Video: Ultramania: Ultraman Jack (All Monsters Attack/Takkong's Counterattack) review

Huh, finally on a new series, eh?
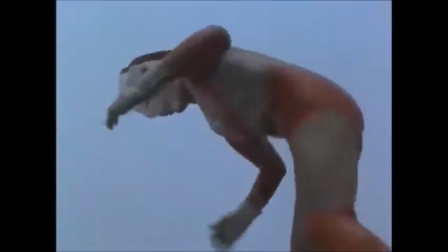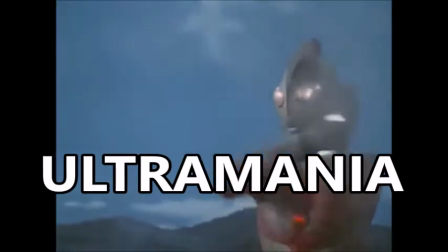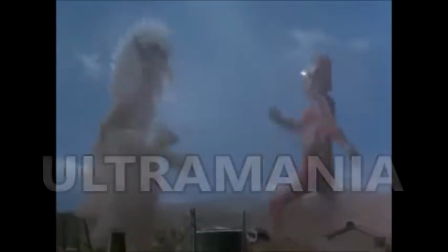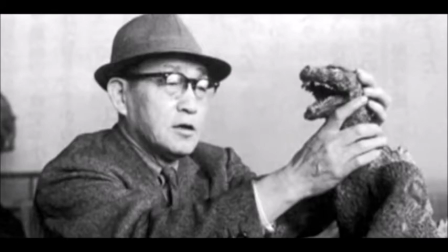0:18 With Eiji Tsuburaya passing in 1970 despite his plan of 7 ending the series,
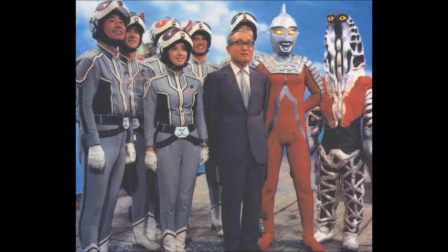0:25 Ultraman seemed to be too popular to keep down,
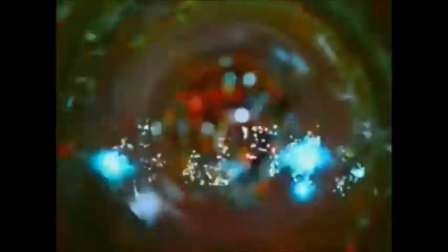0:28 so the return of Ultraman rebooted the series with Tsuburaya's son taking over to try and capture the skill that went into the original 2 shows.
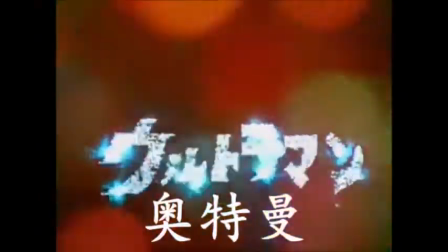0:37 Did this revival show capture and or expand on the unique goodness in suitmation, effects, pacing and such?
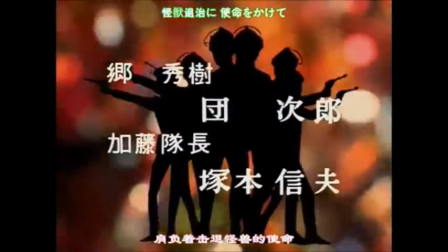0:44 Well, let's find out in this new area of Ultramania as I break down the return of Ultraman.
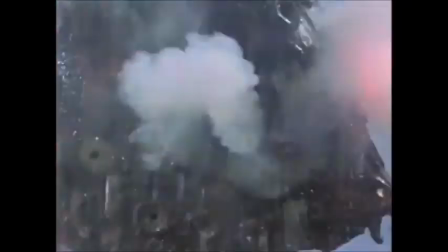0:50 I'll try and keep things tight here, so I'll review the first 2 episodes as one, as they're pretty much a double part in setting things up.
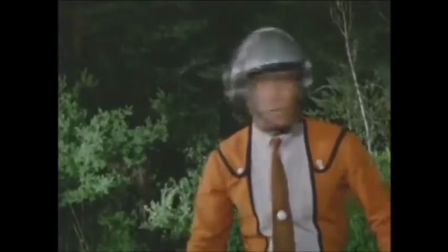0:58 While Ultraman and 7's first episode played out pretty slowly and mysteriously to give an impact with the first opponent,
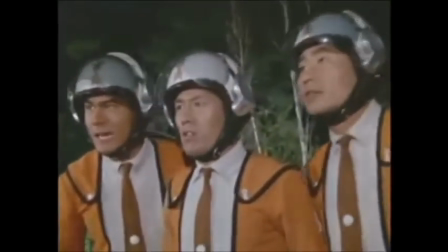1:06 while solidly setting up the characters, Jack's first episode, All Monsters Attack,
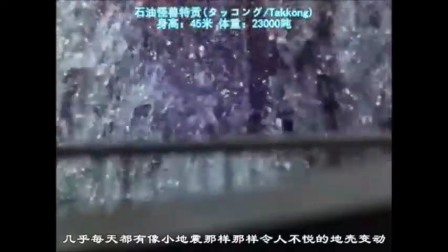1:11 wastes no time with diving headfirst into kaiju goodness,
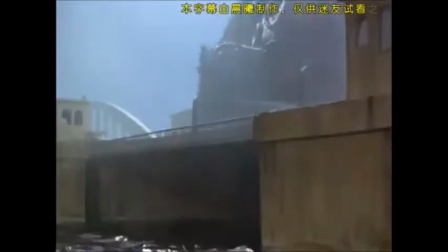1:15 with 2 aquatic monsters, Takkong and Zazan, rising from the ocean and doing what rubber monsters do best in Tokyo Bay.
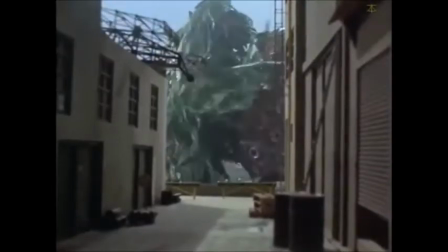1:27 The suits are completely contrasting in terms of mobility, so the grappling is a bit awkward, but who the hell cares?
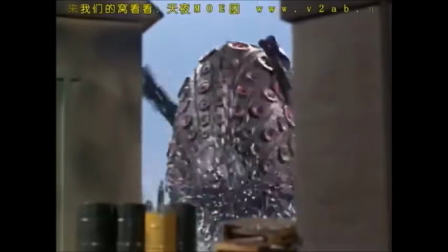1:35 For a show to open on such an action-packed note is neat for a first try,
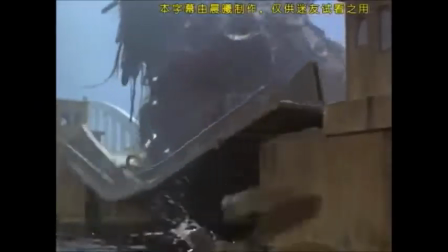1:40 and the miniature set and camera angles are great, making it a damn solid first fight.
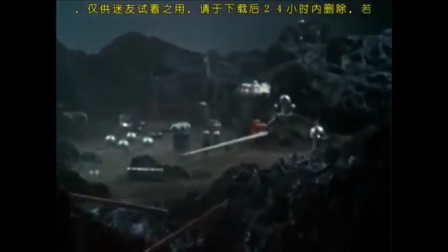1:46 Meanwhile, the show cuts off to the underwater base of the show's defense force, MAT,
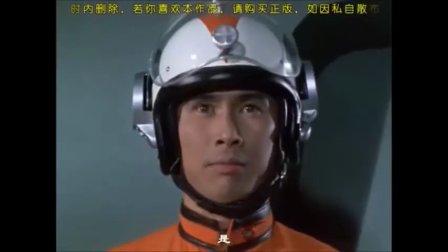1:52 Monster Attack Team, getting little time to adjust to them as they also waste no time in diving in head first.
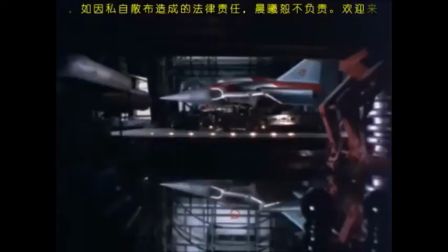1:59 We do get some neat cinematography with the jet plane launches though.
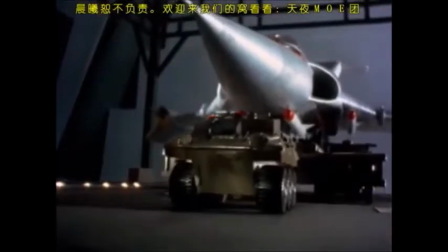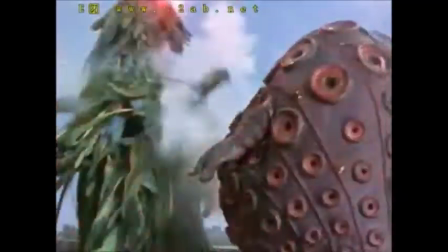2:12 After a few rounds of assaults from the air on the aquatic weirdos, we're also introduced to the other main characters of the show.
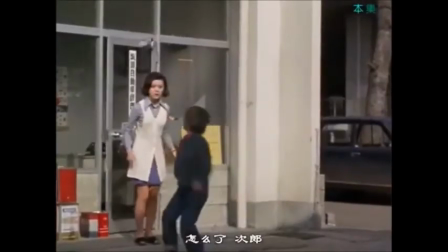2:21 Ken Sakata, the car repair shop owner, his younger sister Aki,
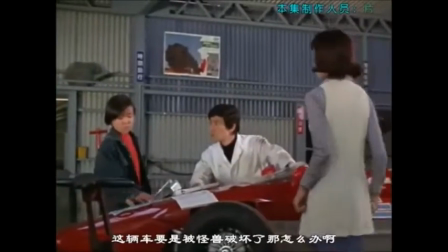2:26 and kid brother Jiro, and the protagonist of the show, Hideki Go.
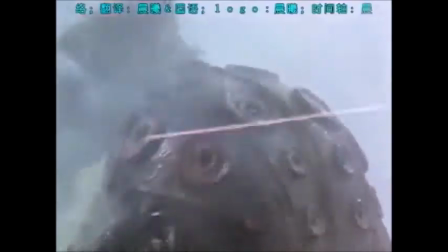2:31 Scared that the construction of Sakata's race car will get destroyed by the monsters, Jiro runs off to the kaiju mashing.
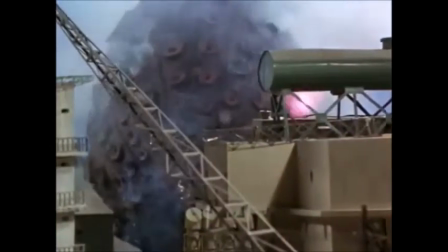2:39 Why? I get that he's like 9, but why would you run towards the creatures to try and save the car?
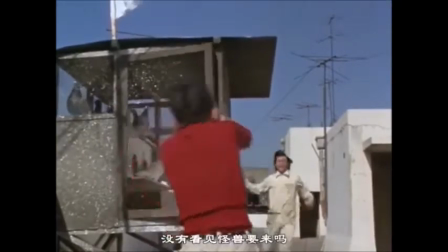2:48 Why? Still, after catching him up, Goh puts his life on the line to save a distressed boy and his dog at the sight of the behemoths.
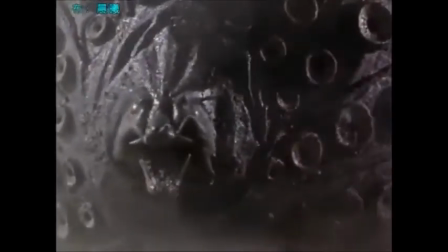2:56 Takkong manages to kill Zazan but still hasn't let all his steam out, crushing a couple of buildings that unfortunately crumbles on the fleeing 2.
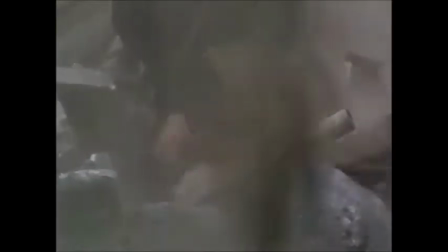3:05 The boy makes it out, but Goh takes the worst and succumbs to his wounds.
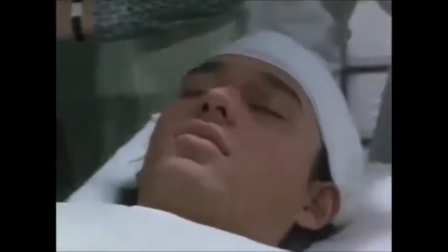3:09 With Takkong retreating, Goh is rushed to the hospital in a critical state and slowly but surely takes steps towards the Grim Reaper.
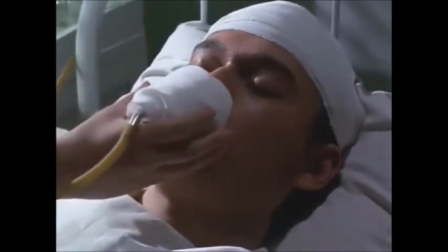3:18 I like how emotional and tragic this scene feels for a campy kids show.
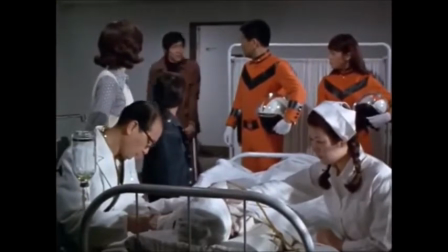3:22 The camera angles towards Goh's fleeing pulse and blank
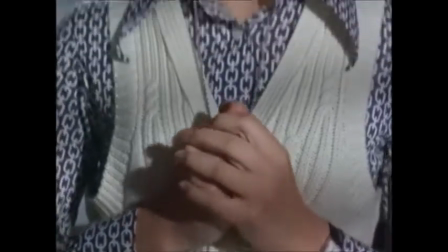3:26 expressions to the darkly shot looks of horror on his family makes it pretty moving,
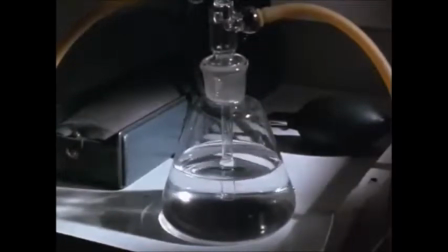3:32 although it would have been nicer to have seen more of Goh and his family in their normal lives instead of going full action-packed before this scene to build up a
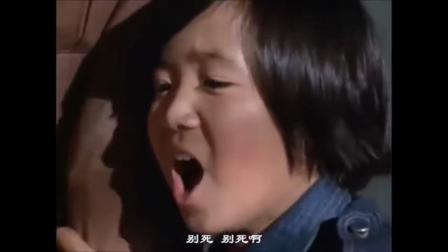3:40 more solid bond to them and make the scene more impactful, but it's still pretty solid.
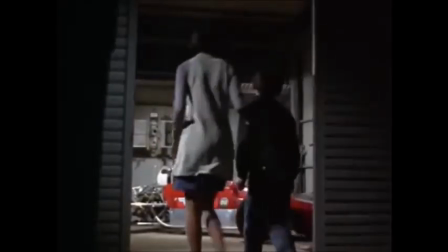3:45 There's also a scene where they hold a cremation of their memories of Goh and burn his car to send him to a better place,
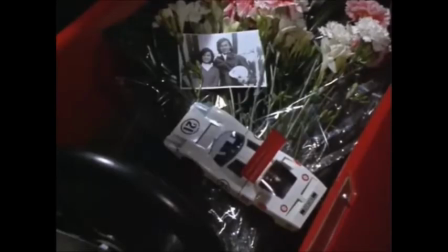3:53 and that Ken couldn't finish the car without him.
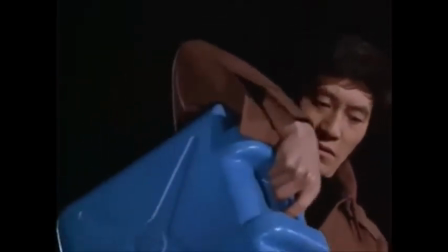3:55 I do think that the scene goes a little over the top with emotions as we barely know Goh at all,
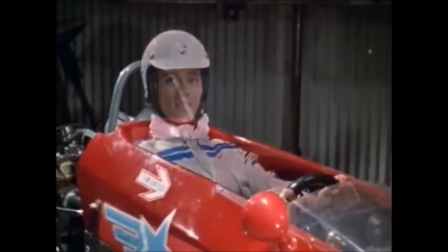4:01 making quirks such as a visage of his former self happily sitting in his race car being pretty cheesy given he's practically a stranger to us,
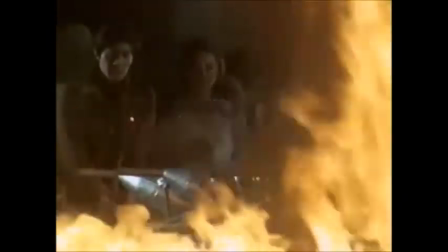4:10 which is a shame because it's pretty well done given the melancholic music and lighting and pretty neat acting.
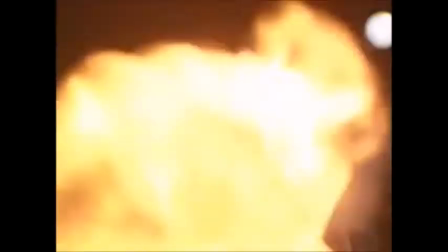4:18 However, the next scene makes for a really neat pull-off, as Goh meets a rather peculiar visitor,
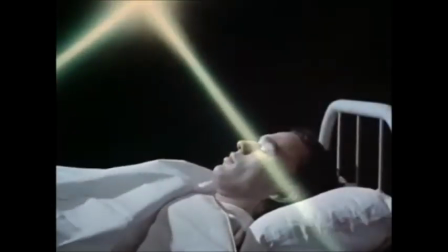4:25 this of course being Ultraman, or Ultraman Jack, or whatever. The show itself really obscurely presents this Ultra as either the original or something else.
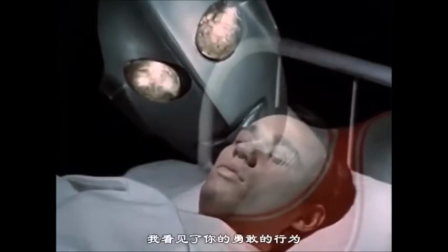4:36 Anyway, Jack says he was touched by Goh's act of courage at no concern to his own life,
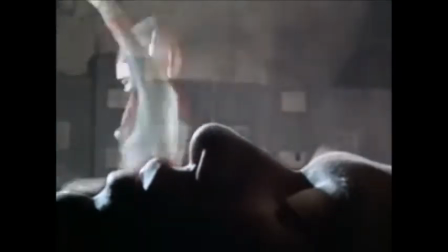4:41 and says that he'll revive him so that they can fuse and fight for the future of humanity.
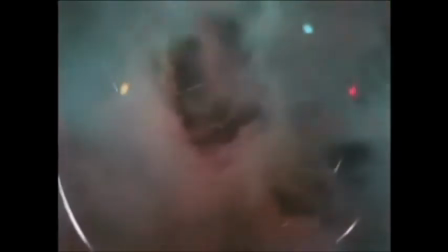4:46 Basically the same revival scene as in the original, but pulled off so much more imaginatively, such as the suspenseful way Ultraman is revealed, almost as if the light is Goh passing into the afterlife,
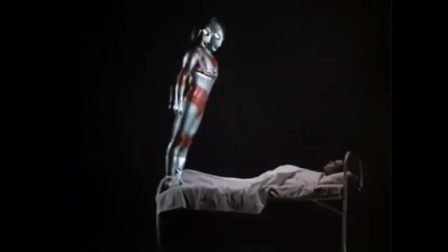4:59 to the intriguing camera angles such as when Jack speaks to Goh, but the fusing scene just takes the cake,
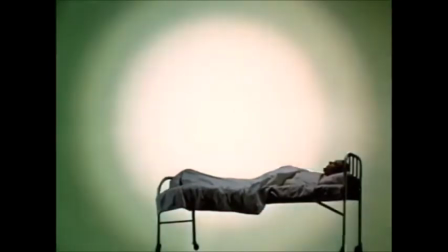5:06 with the very cleverly done ways of effects and the blissful background sounds, making everything feel a sort of magic.
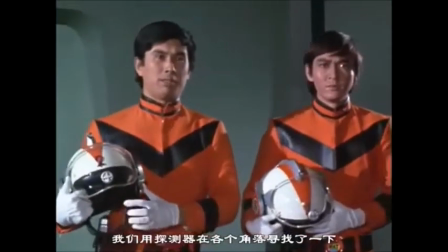5:14 With Matt finding no further traces of the whereabouts of Takkong or any other threats,
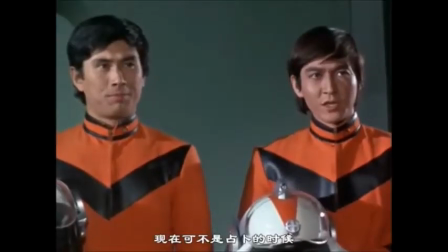5:20 things seem to be providing a nice opportunity for Goh to tune back to reality, pleased to be with his family again,
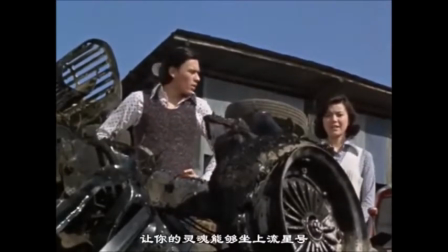5:26 but not so pleased to see his unfinished prized race car burnt to a crisp.
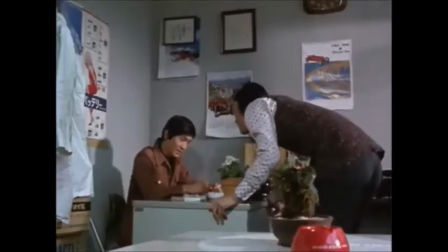5:31 But it seems Ken has another plan for Goh than a race car driver.
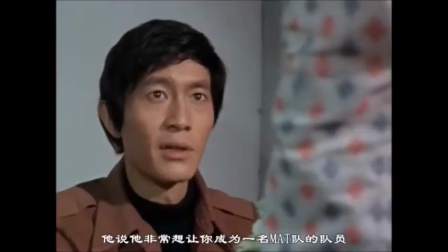5:35 As a Matt's vehicle revs up, the captain explains his interest in having Goh join the team,
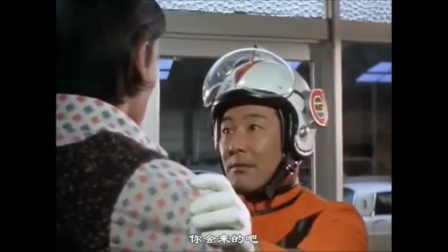5:40 provided his example of great sacrificial determination to save people and excellent physical health.
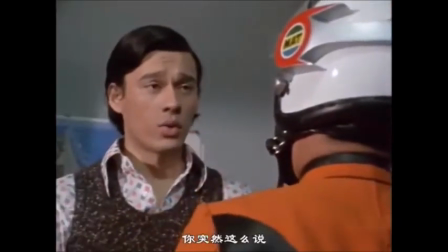5:47 Okay, so... What?
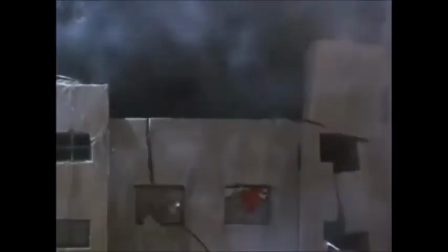5:51 Okay, so he ran into a building to save a boy getting crushed, but he also has 0 qualifications to be a member,
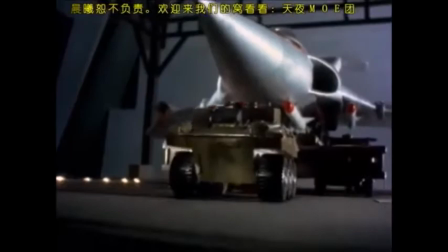5:59 0 experience and training in weaponry, piloting and such, so how could he simply join for being recklessly determined?
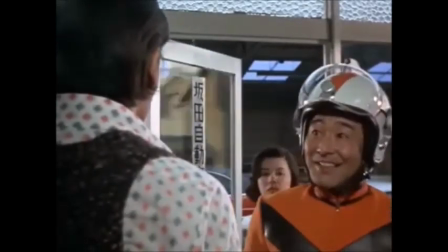6:06 If a homeless person ran into a burning building to save someone, would it be natural for an officer to rev up the next day and say,
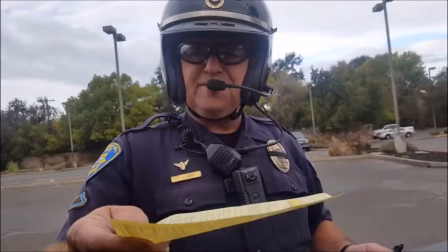6:14 "New Lieutenant Jones, I expect you to report to front desk at 8 AM sharp"?
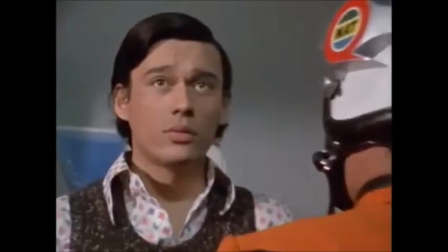6:19 God, what a bunch of clowns. Still, a slightly more concerning matter occurs when Goh suddenly catches a
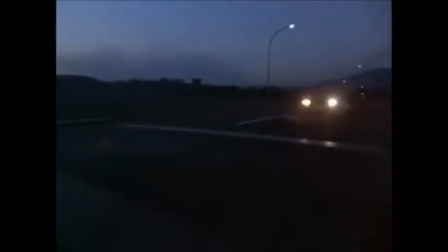6:26 telepathical instinct to drive off 300 kilometers to a burning village,
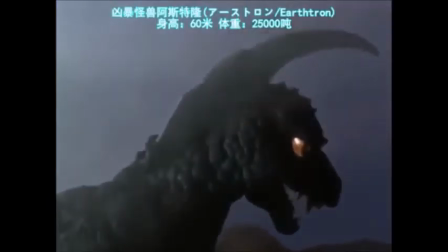6:31 where we're introduced to the third kaiju of the show, Earthtron. Oh sweet baby Jesus, can this episode not jam-pack enough?
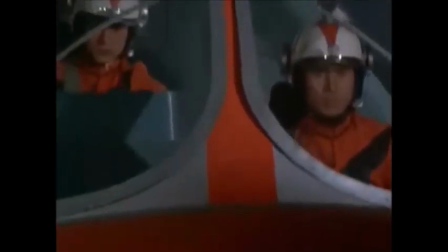6:40 Earthtron's rampage is your usual chunk of destruction goodness. Given we hardly ever got any scenes of dumb rampaging in 7,
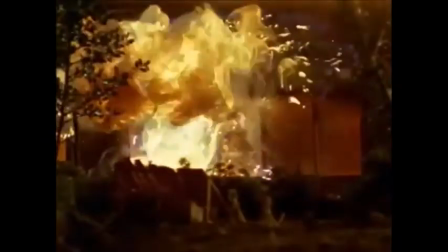6:49 it's nice to see the series kind of go back to its roots to see a simple monster through a spastic fit of brawn and fire on a wafer village,
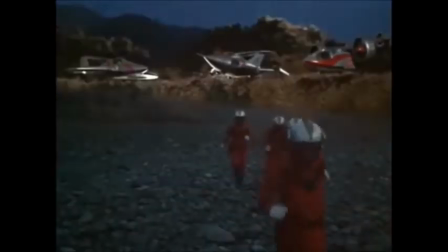6:58 with the military not inflicting shit,
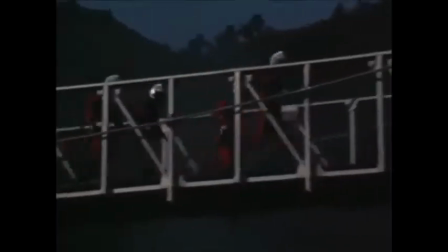7:00 and the unique night setting does add some nice atmosphere and cover up things that are generally lacking in miniature sets.
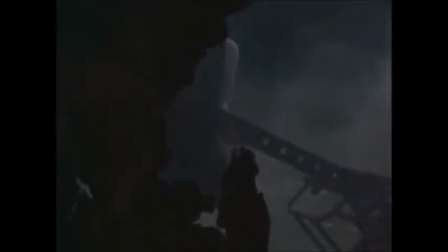7:07 With attacking Earthtron being just as easy as watching the Elephant Man all the way through,
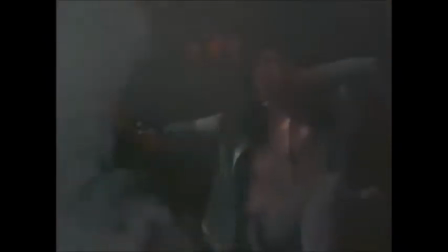7:12 Goh arrives and does what he does best, storming in knee-deep into a painful death to recklessly try to help people.
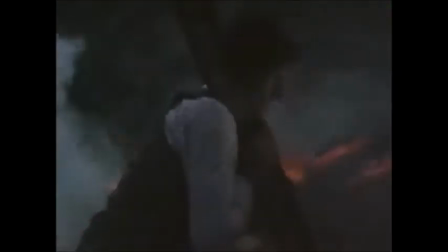7:20 Thankfully though, someone's here to back up his ass, and we get to see the return of a lost hero.
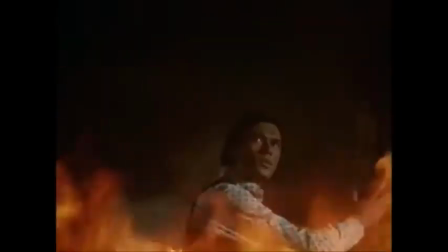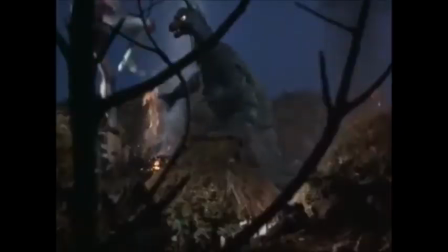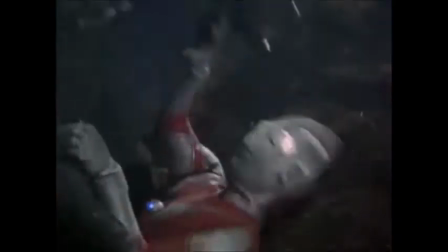7:39 The first fight of the show is a damn solid one at that. Jack's fighting style is at a much faster pace than the other 2 Ultras,
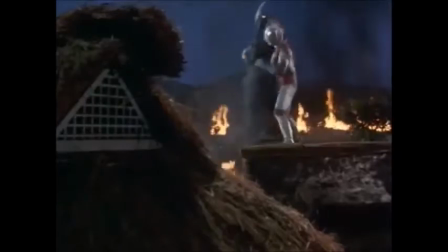7:47 and there are some pretty satisfying impacts and maneuvers here, so it's never dull.